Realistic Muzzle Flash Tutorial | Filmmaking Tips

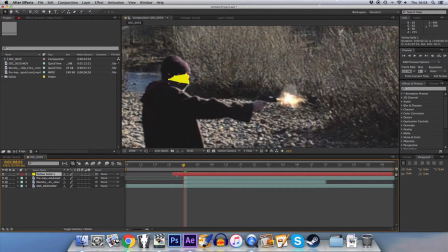(4:17)
Obviously that's not exactly what you want. We'll make that so it's timed just for the muzzle flash. And then what we're going to do is in the mask we're going to feather that quite a
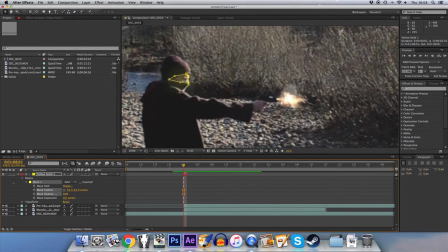(4:31)
lot and lower the opacity so that it is not quite so severe.
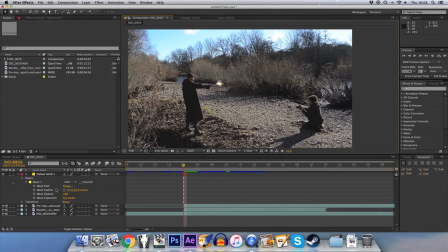(4:37)
But obviously you can see, I mean that's maybe possibly a little bit too noticeable, but the thing you have to remember as well is it's literally flashing up for one frame, and that just makes it look like it's perhaps emitting a bit more light. Maybe feather it a bit more, lower the opacity a bit more,
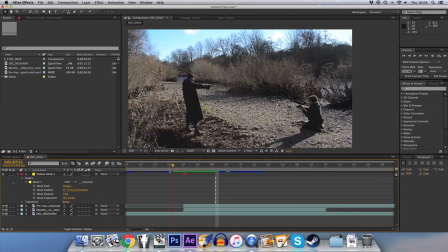(4:57)
But again, you can play around with these settings until you find something that works for you. It's literally just a little blip there. It's a blink and you'll miss it, but it just looks a little bit more like it's firing. And as well, maybe on the hands and the coat, you can do that too.
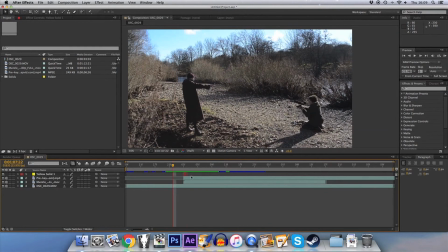(5:12)
So there you've got a pretty solid effect for the muzzle flash. Certainly nicer than it would be if you just did the flash on its own. The other thing we can maybe add is some very brief blood on your target. So what I'm going to do there is I'm going to duplicate the cannon smoke
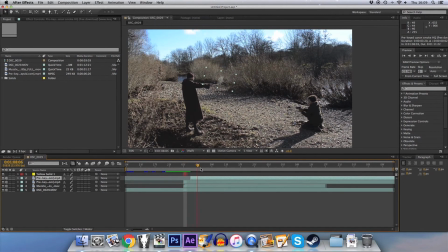(5:32)
and move it over a couple of frames to when the actor starts to react, about there. We'll move it over to here so he gets hit in the head. Right, then what we're going to do, we'll just play around with the settings very, very briefly just to make it match
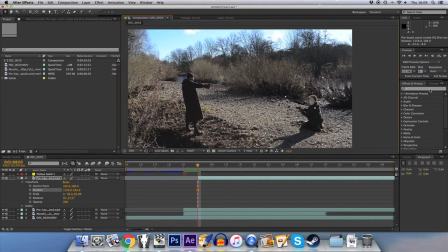(5:51)
this new thing, because obviously you're not matching the gun anymore. And then it's dead straightforward, just add in a tint filter
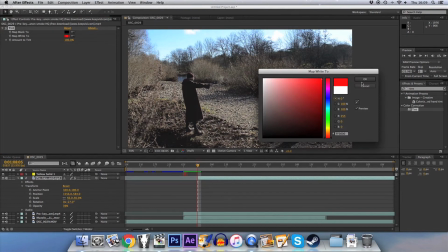(6:01)
and change the white to red and lower that right down.
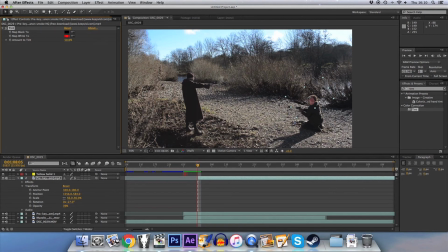(6:08)
Maybe not right down, maybe about 50% will work. Yeah, that's not too bad. And then maybe lower the opacity a little bit more, because you don't want this one to be as noticeable. We'll just see how that looks. That's not too bad. Maybe we can make that a bit lower. Something like that. Maybe lower the scale as well.
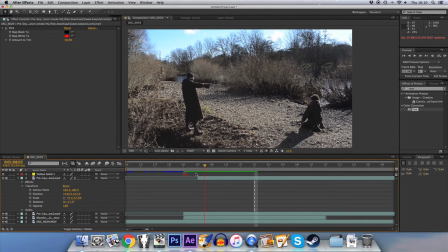(6:29)
Yeah, it's very, very subtle, but it just makes it look a little bit more real. Yeah. Maybe just make it a bit close to the muzzle flash.
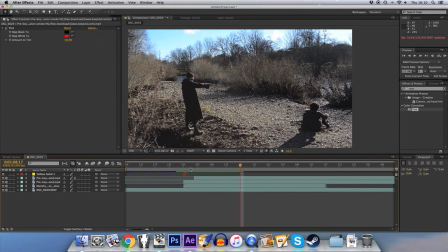(6:43)
We'll see how that looks. That's not bad, certainly for the tutorial, but again, play around with these settings as much as you want, and hopefully this will allow you to get a slightly nicer,
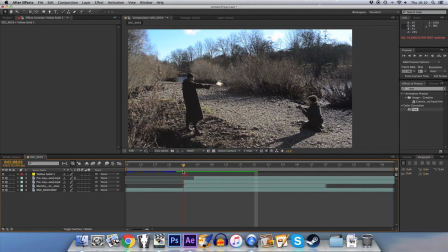(6:56)
more realistic looking muzzle flash for your end product. Right, well, thank you for watching. Hopefully this has been informative, and I'll see you next time. Bye.